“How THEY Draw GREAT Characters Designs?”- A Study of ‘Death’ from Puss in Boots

Death. What makes it a memorable character? What makes it so appealing? What makes it a great character design? Well, in today's episode, I'm going to argue it makes for a great character design and it's all because of a simple triangle.
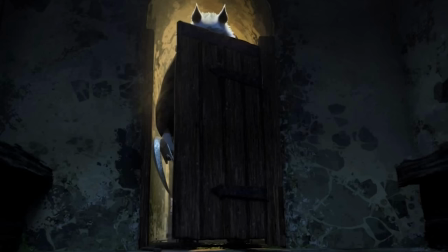So I went to the theatres one night to watch this movie Puss in Boots 2 The Last Wish and this character Death was introduced and like everybody else in the theatre, I was like pretty intrigued.
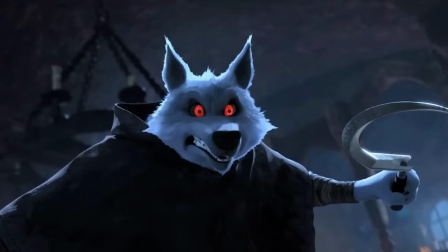I was like wow that was a great entrance. It was literally like a horror film in a children's movie so good I was intrigued I was curious I was fascinated and I was like trying
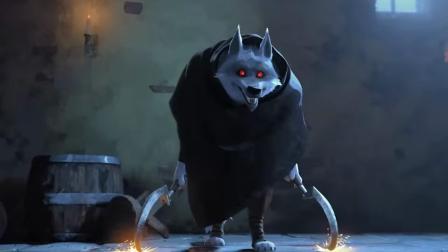to figure out my brain was trying to figure out like what makes it a great character design and all of a sudden this shot came on screen
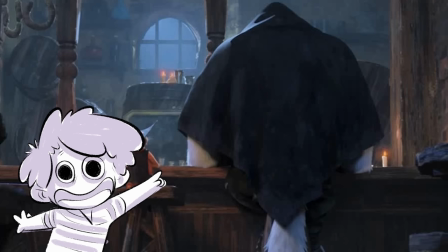this one right here and I was like ah see it yep I found it do you see it do you see the freaking triangle yeah it's because I'm freaking trying let me explain
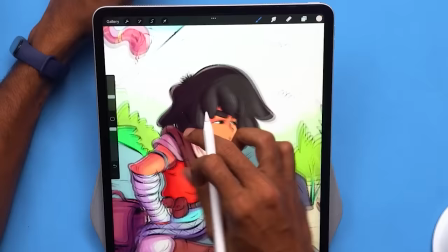see I'm a character designer design characters to tell stories through comics and animation and all that stuff and I've learned
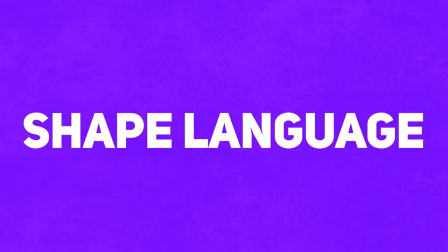in the past couple of years about this principle called the shape language.
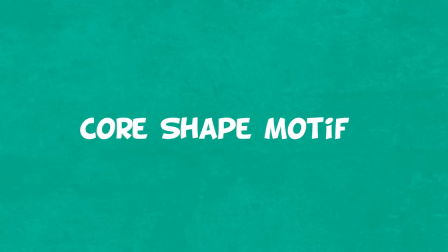Every character that you see that are really well designed actually have a core shape motif. What does that mean?
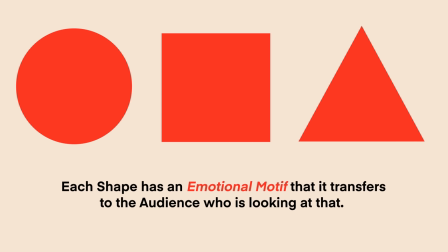There are say multiple key shapes right like your circle, your square and your triangle and each shape has an emotional motif that it transfers
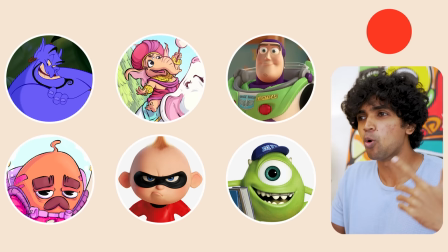to the audience or the viewer who's sort of you know looking at that. characters that are designed with more rounded shape language in terms of a circle are more approachable, more soft, more feely safey, you know,
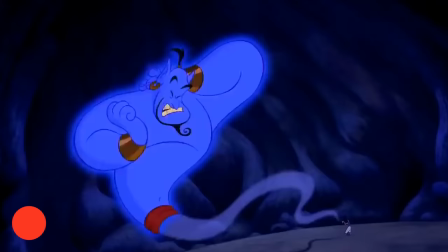safey feely and and makes up for say main characters because you want your main characters to be approachable and soft.
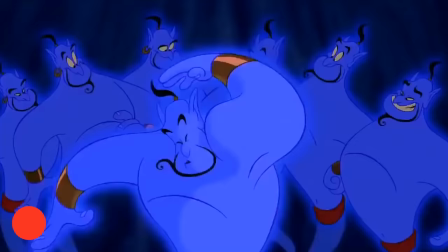An example of the rounded shape language is Genie from Aladdin. The entire character is designed to be like a safe playground for kids.
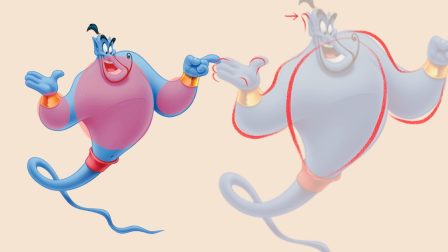Every ounce of that character has some sort of circular shape cooked into it.
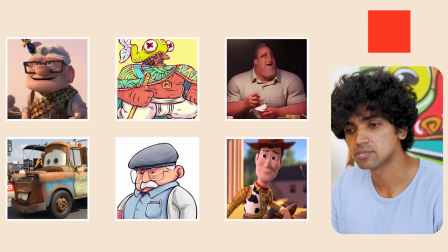That's it. That's what they do. They just cook these shapes into these things. And you can see even the things that are meant to be pointing that character are more rounded in nature.
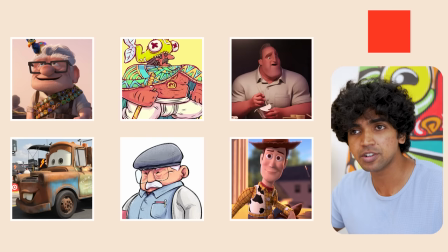And then there are characters that are designed with a more boxier shaped language, which sort of indicates a sense of stability, groundedness.
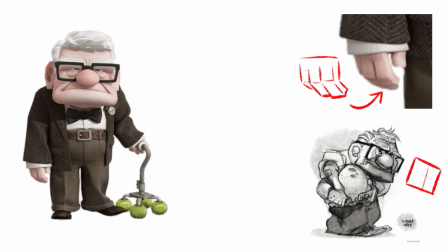And often, you know, it indicates a sense of not willing to change. For example, the character from the movie Up, right?
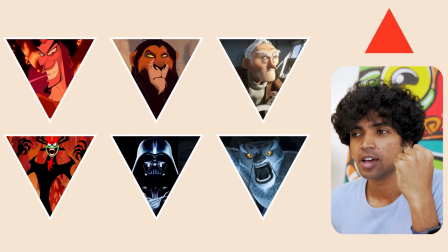It's sort of very boxy in nature from its face to the body to the fingers, everything. And then there are the tracks.
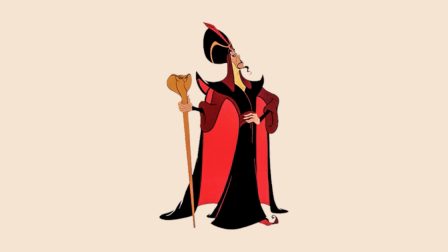This shape language is often reserved for the villains. Jafar from Aladdin.
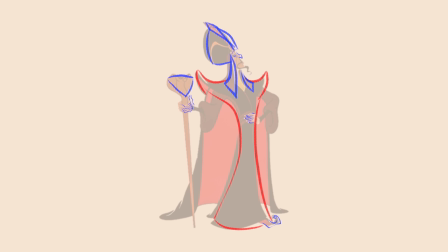If you look at the character you can see multiple triangles cooked into that character from a staff to his head to many many little things.
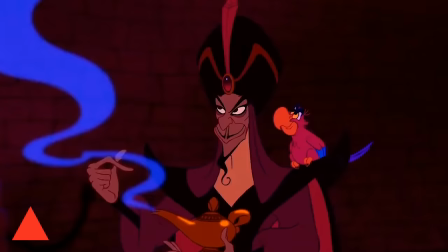Pointy sharp edge triangles. Why? Because triangles give you a sense of sharpness and edginess a pointedness.
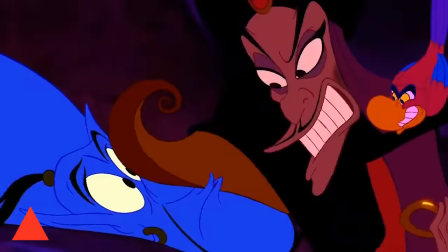It has a point and and something that is often pointy like a blade is sharp and could kill you and that's what villains do they could kill you that's the point of having a villain so designers character designers often use this triangular shape language in the villains to make it more edgy and
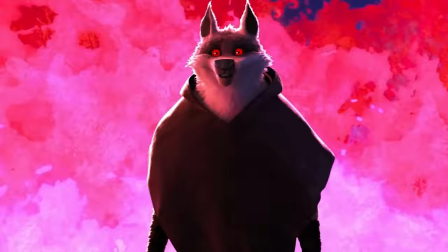villain-esque and here's how they used it in depth this is gonna be
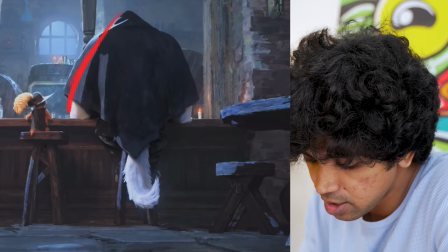fun this was the very first scene that i noticed how this character sort of looked like right there was these sharp triangles that you can sort of see throughout out the design right here and even to the tail right
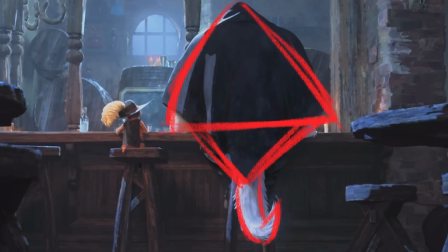very very sharp edges it just shows that you know this is the language this is the visual shape motif that they're going for for this character once i started noticing that i started noticing it pretty much everywhere else and i think it's not just me i think they've willingly cooked these shapes in
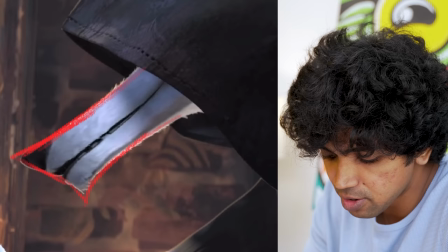to show you this is what this character is all about look at the nose look at how sharp and pointy the nose is and then they have made the beard right if you exaggerate it right you can see these triangular
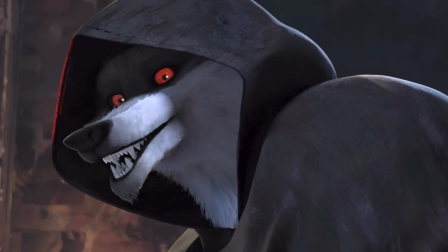shapes just being and going everywhere and either if you find something else is just you know like so sharp look at the hood like how they've designed you know the hood it's sort of like boxy but but you know i'm seeing it as like say two triangles that are sort of put together but the idea is this
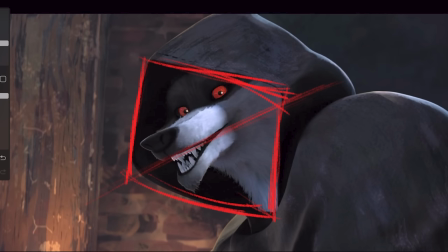sharp sharp sharp sharp you know everything is just sharp the things that are meant to be soft are sharp as in they don't just go like i'm gonna keep it just sharp like that they just use that as a base and on top of that you know they design this rounded-esque thing but the foundation right there it's a bit of a triangle you can see that you know it has multiple triangles even in say mini frames and they've crafted each frame not even all the frames
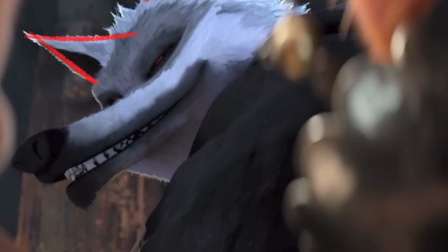just certain frames that are very very important to show you that there are so many pointy edges like the ears of the character like the teeth
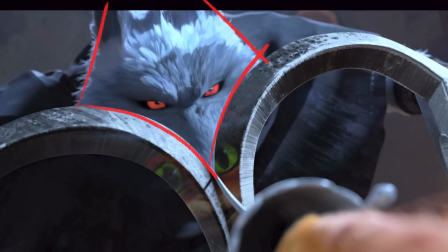that this character has look at this frame right how sharp this frame is you know the blade of that character the sharpness that is going on along with the deadly ice death has contrasting that with the soft, timid eyes of Puss and Puss. Interesting.
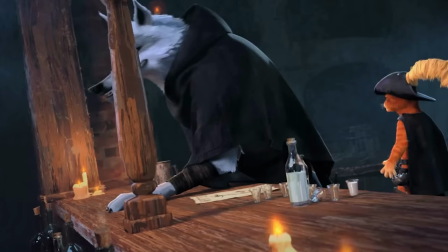Another aspect that makes this villain so villainous even is this
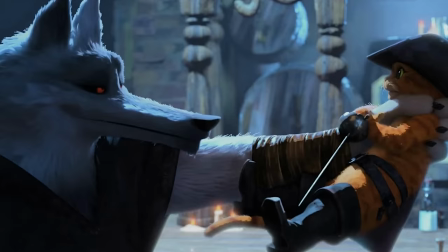complete contrast it has to the main character, Puss.
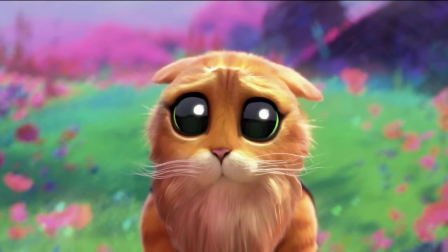Puss is this super small, cute little cat. It's not a predator, it's a cute cat.
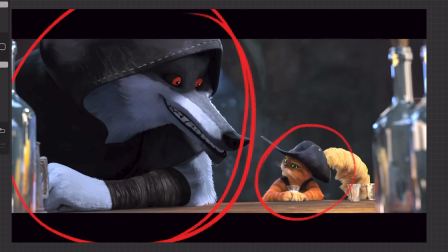Whereas you have literally, look at the size of this damn thing.